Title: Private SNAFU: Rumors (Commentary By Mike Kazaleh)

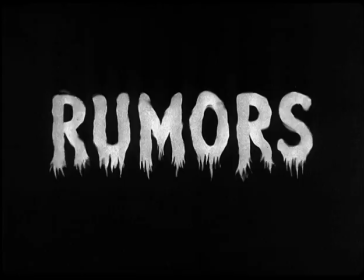13s
Hello, folks. This is Mike Gazzala, and we have Private Snafu in Rumors,
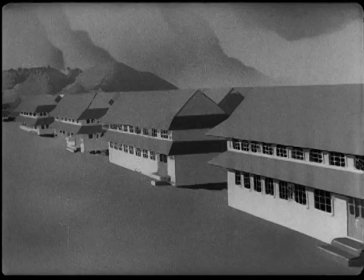20s
a story about spreading untruths and speculation.
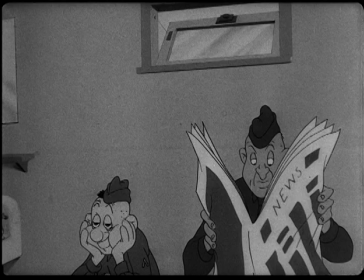27s
and uh we talk a moment about snafu in general that
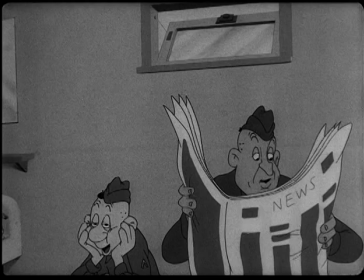33s
uh these films were largely written at the first motion picture
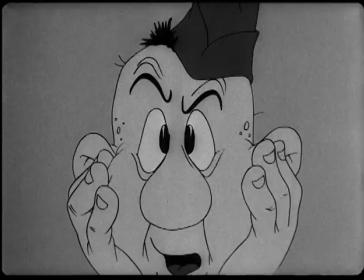39s
unit that ted guisele better known as dr sooth and tony eastman
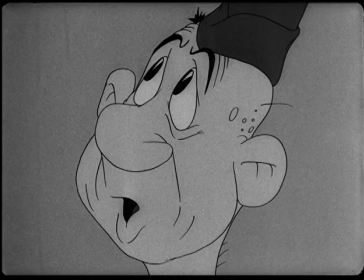44s
would be later beloved kids author but uh something pertinent to this picture too
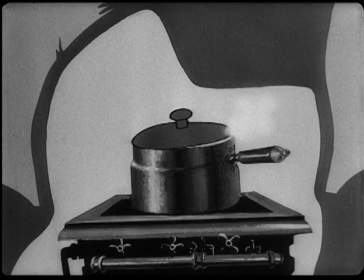51s
Maurice Noble was working at the same unit doing story sketches and I think there'll be some evidence of that in this film
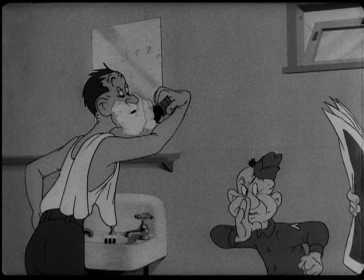57s
and of course the dialogue in this cartoon has real dr.
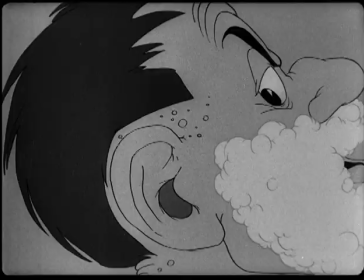65s
Seussian overtones in it I
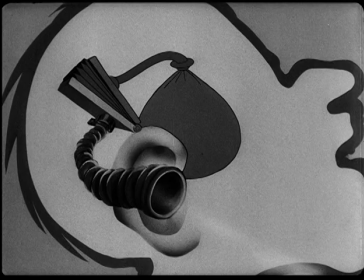69s
believe this is Ted Pierce doing a lot of narration in this cartoon nice
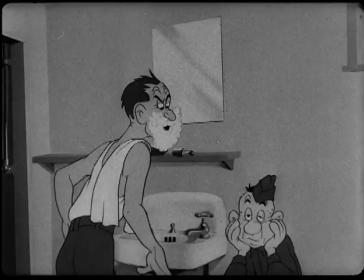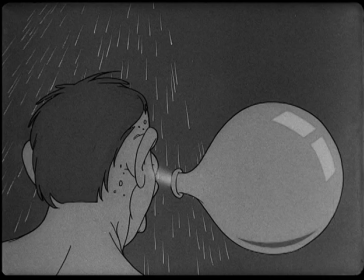85s
close-up and cut back I
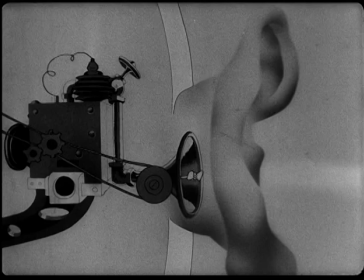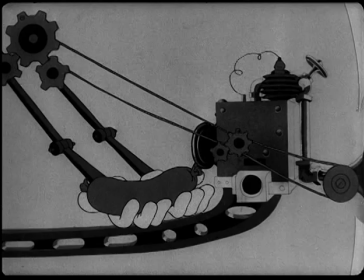97s
do like that you know you've got these little machines in your head with gloves
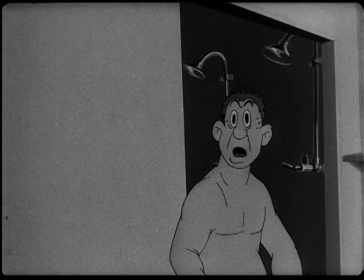106s
this that's the visual metaphor for a real-life phenomenon you
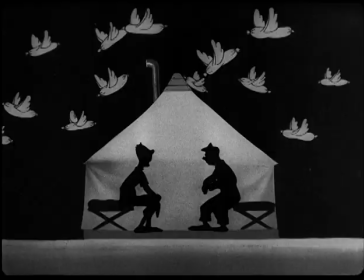115s
like they have look at the camera before he shoots his mouth off this
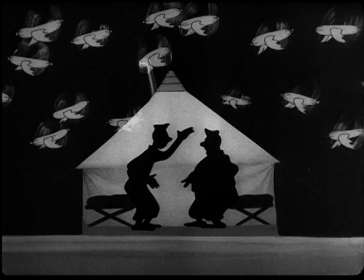123s
is these silhouettes just Jack Bradbury here who's working for Fritz Freeling no
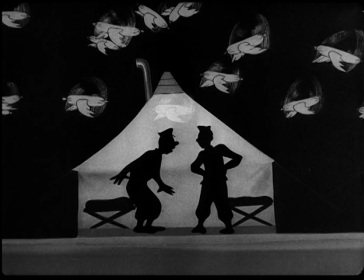128s
I'm sorry I didn't mention Fritz Freeling who directed this cartoon I
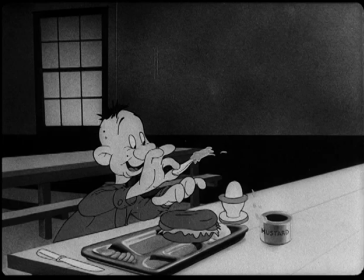135s
like that a lot of the cartoon has black skies in it for a good graphic effect.
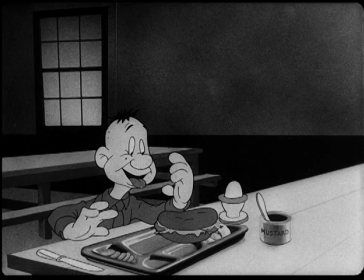141s
This here is Jerry Schinneke animating.
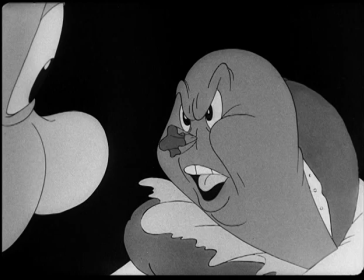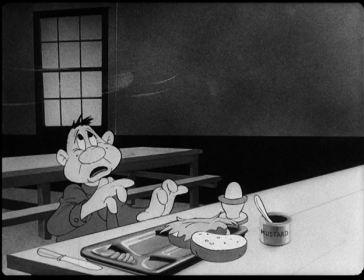153s
Are you going to stand for having your baloney lecture you?
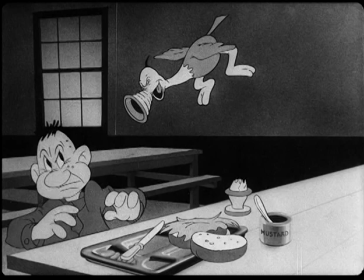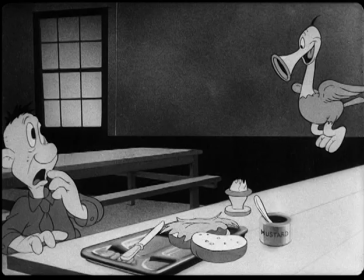163s
This is an example of a very Seuss-like creature.
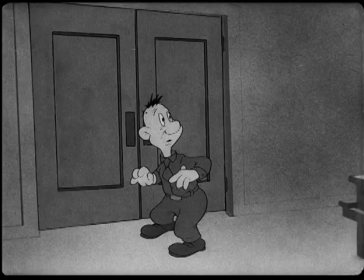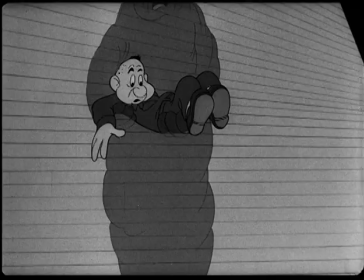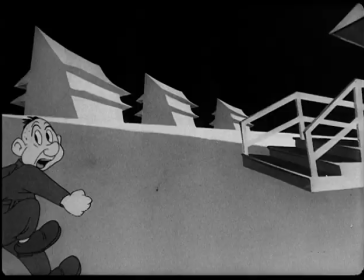180s
I do like that they let the animation lead the camera move in this scene that makes it look a little more dizzying.
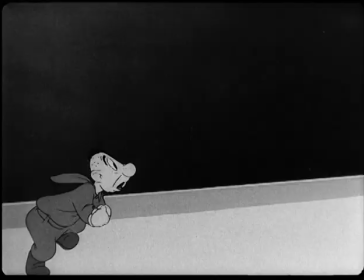188s
If you look at all the crazy camera angles and oh this scene by the is Gil Turner who would end up doing
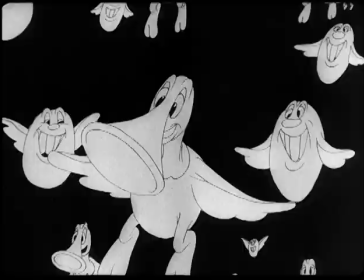196s
an awful lot of comic book work as well as animation but you can see that in this particular cartoon just in the layouts
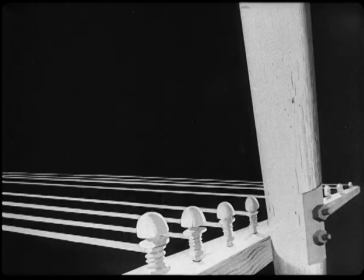205s
you could see the influence from Maurice Noble's story sketches but
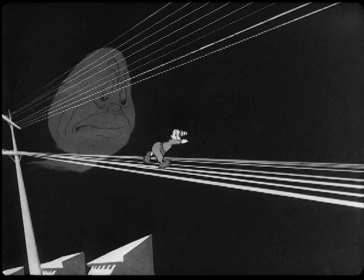213s
these jet black sets really give this a lot of graphic punch
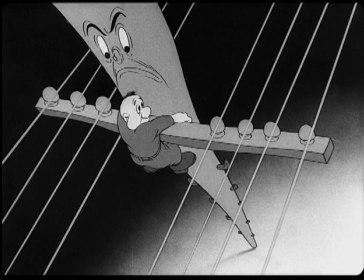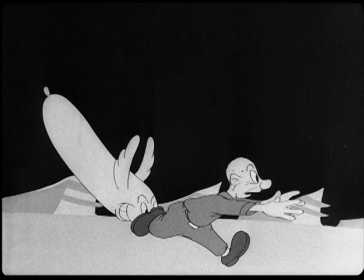224s
doing pans where you're going from foreground to background is also very effective
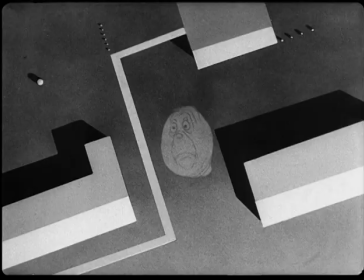229s
some judicious use of airbrushing the
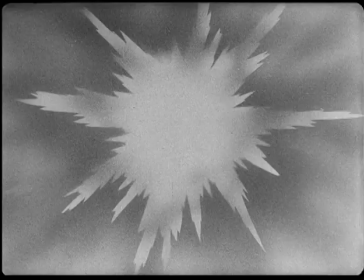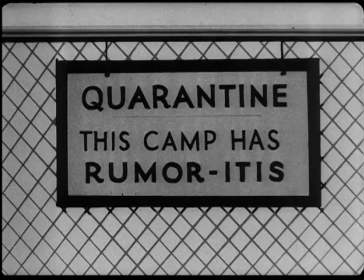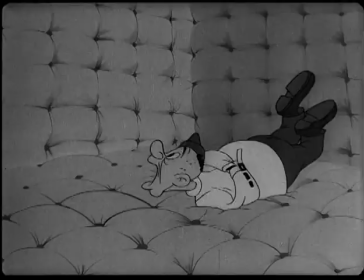245s
whole camp has rumoritis now
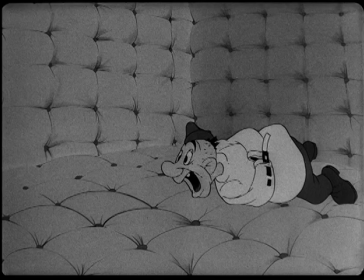250s
i
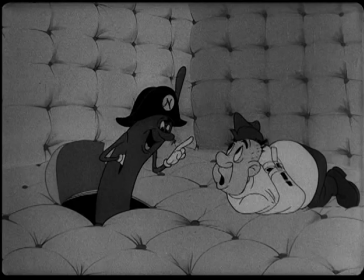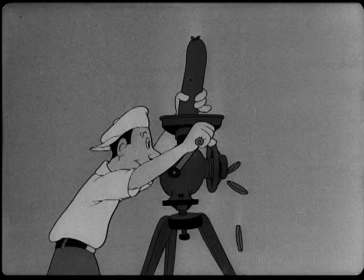256s
think it's some more of jack bradbury's animation here